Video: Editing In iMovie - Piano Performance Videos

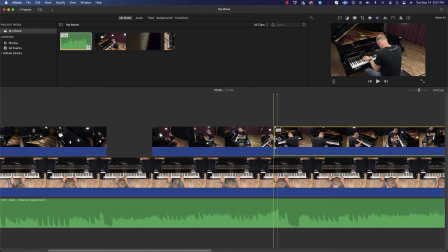But we're not going to get into that, and it's usually not that helpful of an edit, anyways. But then you choose the moment you want to bring it back, and there you go. Now we've just created another cut.
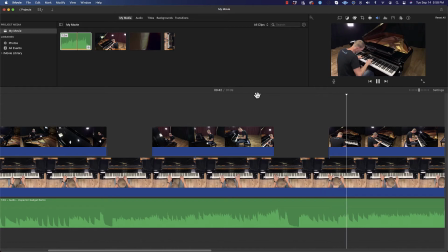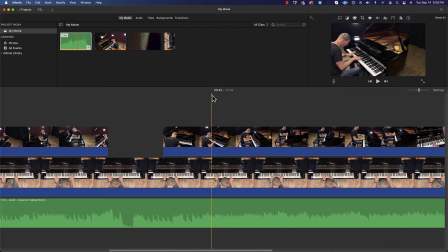There's no, you know, real, it really just comes to personal taste, what you want to do here. With only two camera angles, you probably don't want to switch too much, but you also want to, you know, split the clip occasionally and just try to make it interesting to watch, okay?
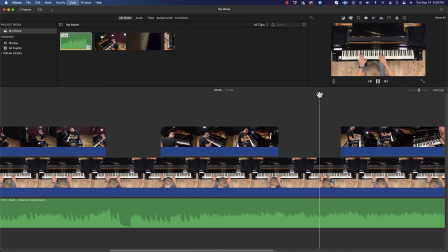Now, there is a spot I know where the piano moves fast.
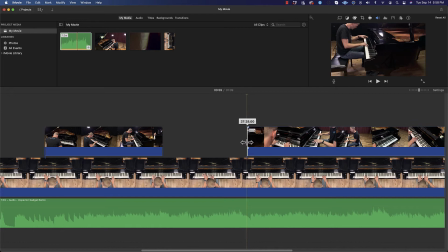Right there, da-da-da-da-da-da-da. I'm going to bring this back. Because that's a cool spot. I might bring this over just a little bit.
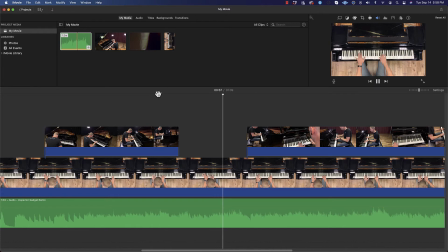So we're going to the overhead. And right here. Now that fast motion of the camera is pretty cool. Now it kind of transitions there again.
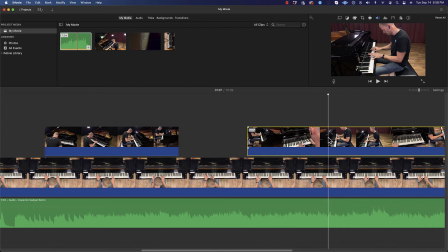He's repeating that phrase. And a lot of times when you're repeating a phrase, that's a good time to maybe try a cut. So I'm going to bring this back just a little bit, but kind of do a shorter cut.
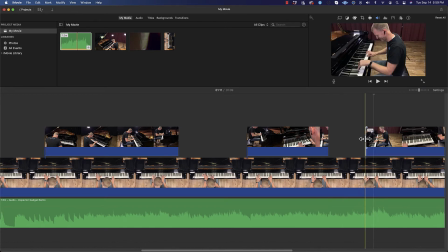Maybe bring this back just a tiny bit. And even you'll find that even just moving it a tiny bit can really change the effect.
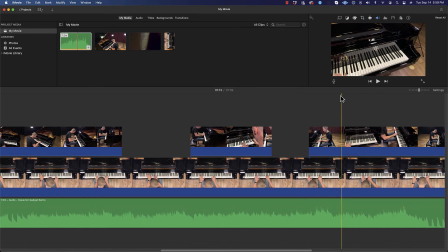Now there isn't the most interesting because I kind of got... The camera got off the piano a bit, so I might just cut back really quick, you know. And you can, again, there's not really a right and wrong when it comes to this.
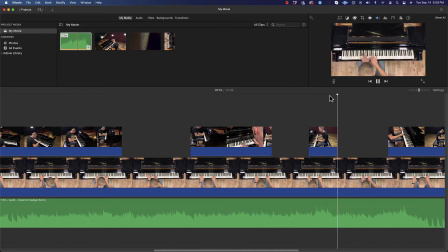Sometimes you just have to experiment and try different things. Might even bring this back just a little. This will be a short clip.
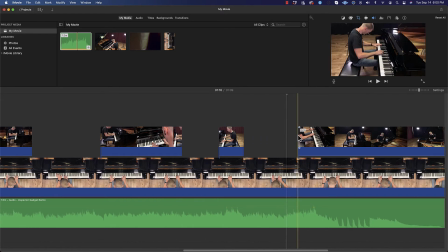Oh, now there was a spot right there, cameraman's foot, right? So what we can do with this one is do a zoom edit, I think right there. So what I'm going to do, I'm going to bring the playhead back to this spot.
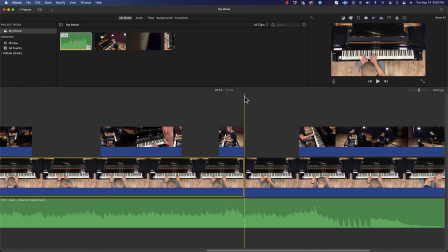I'm going to select this clip, Command B here, and I'm going to go to the end of this section. So that goes right there. And again, same clip. Except I want it right here about. I'm going to split that one as well.
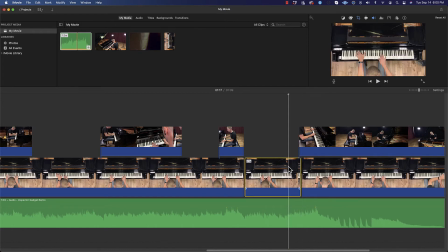So now I've got this this one independent clip. And again, everything's still synchronized because I didn't move anything. I just cut it. Okay. So then what I'll do with this one is I'm going to go to my tool here.
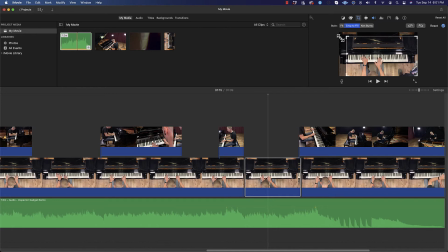Cropping this right here in a little bit. So we're going to go to this crop option.
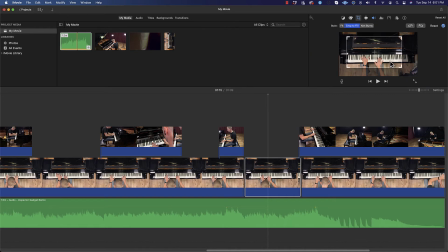And this could be kind of cool because it's like, oh, we're coming in on the hands, a little bit tighter, and that kind of thing. Okay. And you can see as soon as I've done that, it brought, when I hit this play button, you'll see
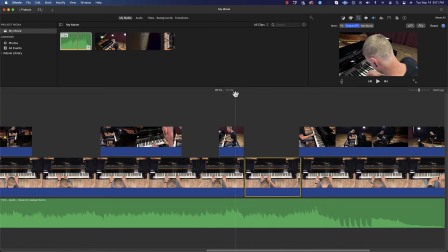it cut out all that other stuff, right? So now when I play this from here, it's cropped in.
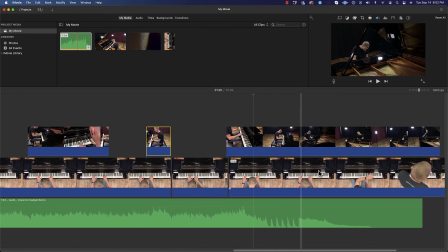Okay, so I could keep doing these cuts, but I think you get the idea at this point.
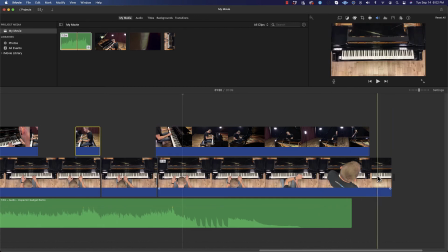The last little bit is I want to maybe just add a little transition at the beginning and the end.